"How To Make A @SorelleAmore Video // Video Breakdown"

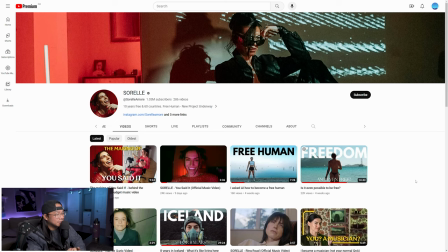0:00 What's up? Welcome back. Today we're taking a look at Sorelle Amore and shout out to Carla for recommending her. My name is Kev. I do these creative breakdowns in the hopes of teaching you guys or whoever's watching this just a little bit more about video creation. I absolutely love making videos. I've made videos for so long and went to school for film and now I just I admire all the creativity that's on the internet right now. with creators and it feels like it's getting to a point where it's just booming with creativity and filmmaking and i absolutely love it and i wanted to create this channel to one hopefully showcase a lot of these artists and what they do really well but also to just be able to talk to people about filmmaking and video creation in a way that i want to so if any of these videos do inspire you if you watch any of these ones please like and subscribe it really does help the channel out i would love for this to grow out into something more and hopefully do this full time where i could talk to creators about their videos and that would be amazing and as always if you guys want to watch these videos first which i do always recommend make sure you go watch her videos if you guys enjoy and like her stuff please subscribe and support her so the video we're going to cover
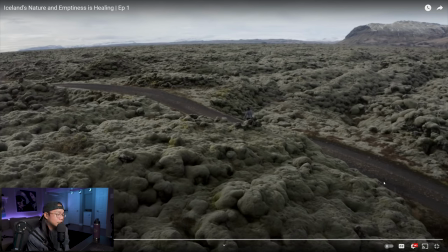1:18 today is called iceland's nature and emptiness is healing and i wanted to choose a video where it was a lot more storytelling based she does do a lot of talking head stuff but obviously on this channel i do talk a lot about video creation and filmmaking techniques so i wanted to choose one that you know was really heavy on the storytelling and the writing and you know music all that kind of stuff so this one was perfect so let's get into it
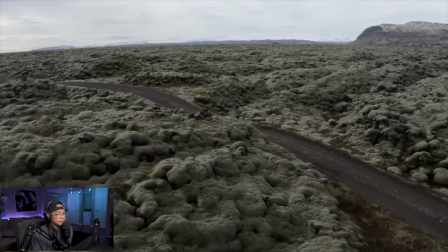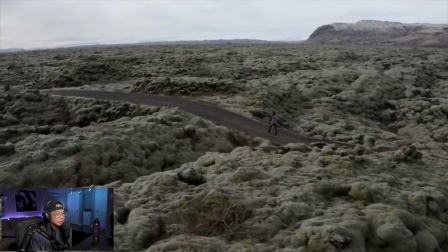1:52 i like the drone shot this
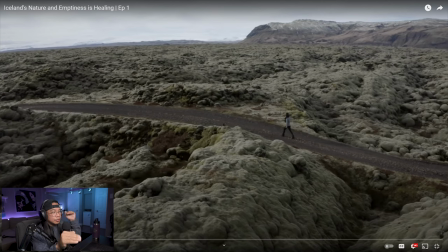1:59 movement is nice because the drone is moving forward but it's also doing this um pivot right so sometimes you'll see and you know with drones and cameras in general there's different types of movement you know this
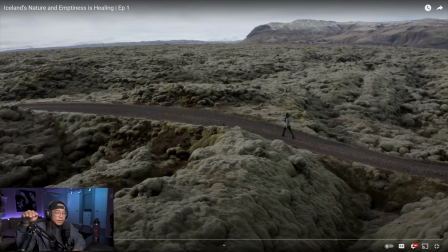2:14 shot the drone could have just went left to right but what the operator is doing is actually moving like forward but also turning it from left to right so it gives it this nice feel because
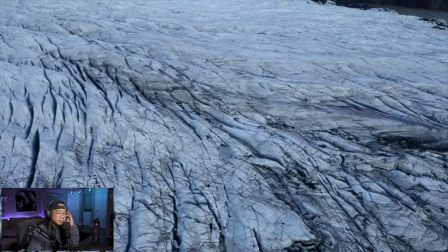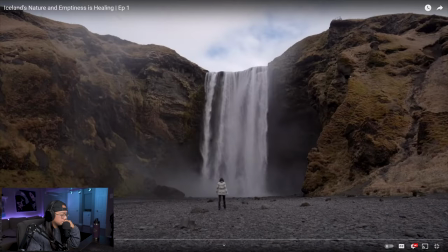this is about iceland's nature and emptiness understand that a lot of these shots are probably going to be very grand and very wide can never
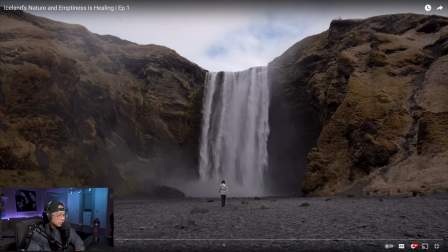2:51 get enough of like these wide shots she's like super tiny and what this does is it actually makes her feel like a small person in this big world and i think it goes with the video about talking about you know the nature side of things but also the emptiness i feel like a lot of the shots in this from what i saw everything is so grand everything is so wide and it gives you that sense of emptiness boom
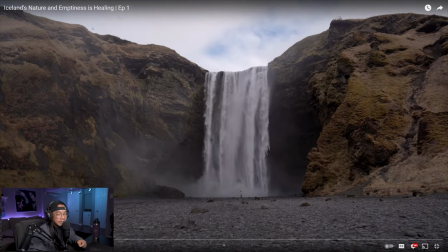3:20 even like this shot makes you feel like that like look how tiny she is it's like you almost don't even see her she almost had to set up that whole shot with her walking because i feel like if it was just this people would just glaze over it and just not even see
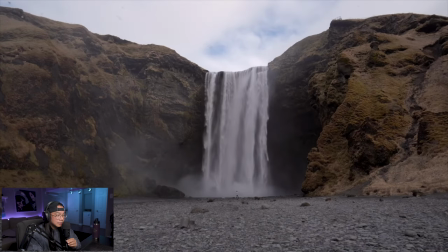3:38 her damn
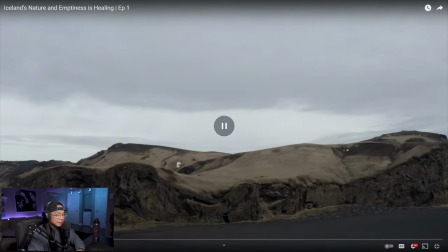3:46 this is great we're like 44 seconds in i don't know how long this video is going to be it might be long there's a lot of great stuff this would feel different if she started with this and then slowly started moving in all right and the idea is if you wanted someone to feel like lonely or empty going from tighter shots to wider shots does that so well because this would feel different if you started like you know think of shows and movies where they show i'm gonna think of game of thrones just because they did a lot of game of thrones stuff here they all show the landscape and then it goes tighter and then it goes in to you know the interior of a castle or the interior of the war room and it's different so
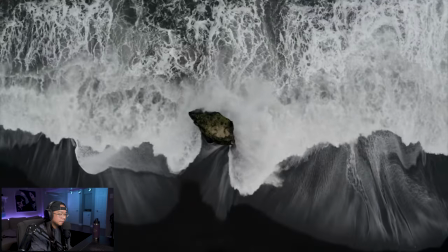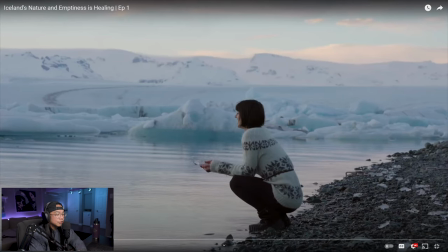4:40 i forgot to preface she's also a photographer uh was what i learned so the composition in her shots understand that they're probably not just by luck there's a lot of thought that goes into it like leading lines what certain angles that she's choosing there's just a lot that goes into it that's why
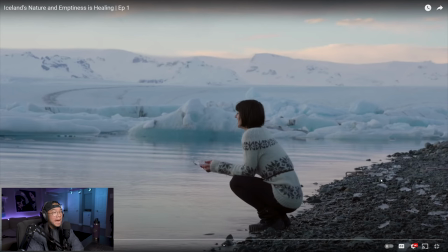4:57 i feel like this one is gonna be a banger oh
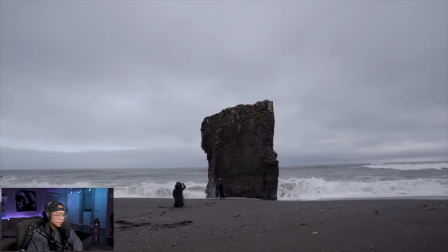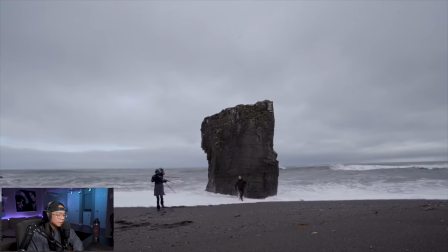5:12 run run after
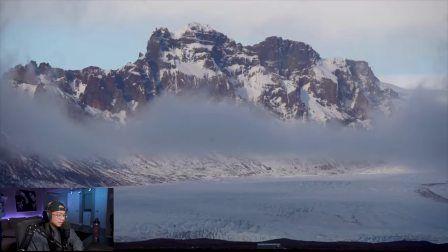5:16 all iceland is our backyard and almost everything is completely open to us barren empty
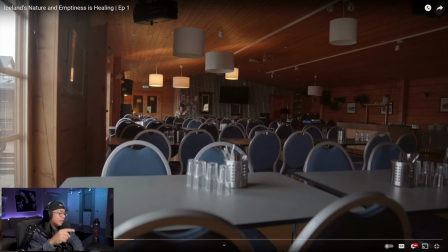5:23 at times but open she said barren and empty at times i already got that feeling from these shots but this specifically because you know that there are chairs here and that you know people are supposed to be sitting in chairs and she's all the way at the very very back like she's out here it's a great
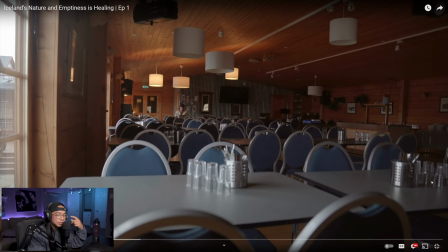5:42 shot selection that she did here it feels empty and just because you understand and you know that people are supposed to be here as opposed to all the shots where she's outside it you know it it's a little bit of a different vibe feels a
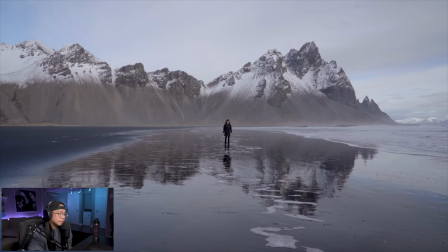5:54 little like with the last people on earth every footstep we take in a
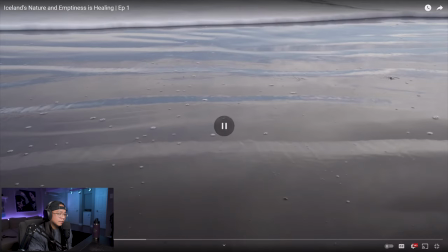5:59 usually overwritten with tourist location she's marrying the images to the writing perfectly talking about footsteps and feeling like the last people on earth is washed away
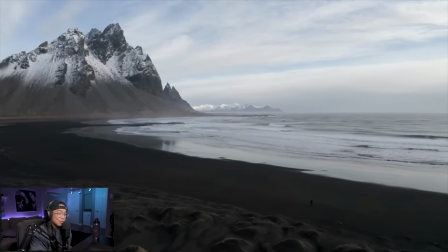6:08 as quickly as we left a mark as though mother nature is taking this time to wash wash the way and then the water coming in come on now
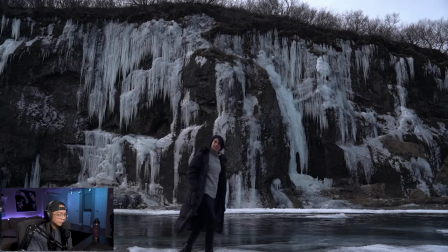6:16 come on now and just like for so many others it was a year of constant stabbing pain in the heart and i didn't want to
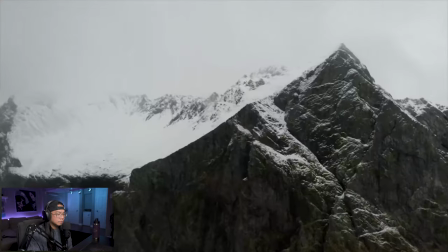6:24 be in nature i didn't want her embrace i wish i did so
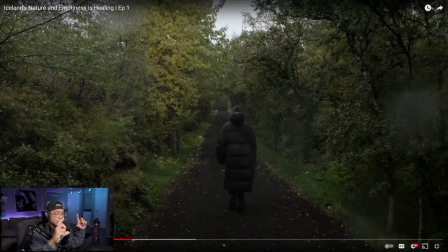6:36 this shot right here the camera is moving with it's like a tracking shot so it's walking with her when a camera is doing that it feels like the story is about the main character when the shot is static so let's just say it's on a tripod and she's walking away it almost feels like that is about the environment there's something about movement and the way you use it and just how how things are shot when people are actually really thinking about it and the way you it feels the way movement feels it really goes a long way so just imagine this shot where it's just
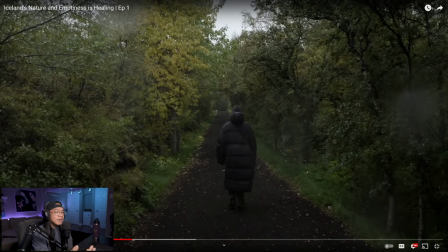7:12 her kind of walking down it all would also feel like maybe the ending of a story as opposed to this being like the beginning of a journey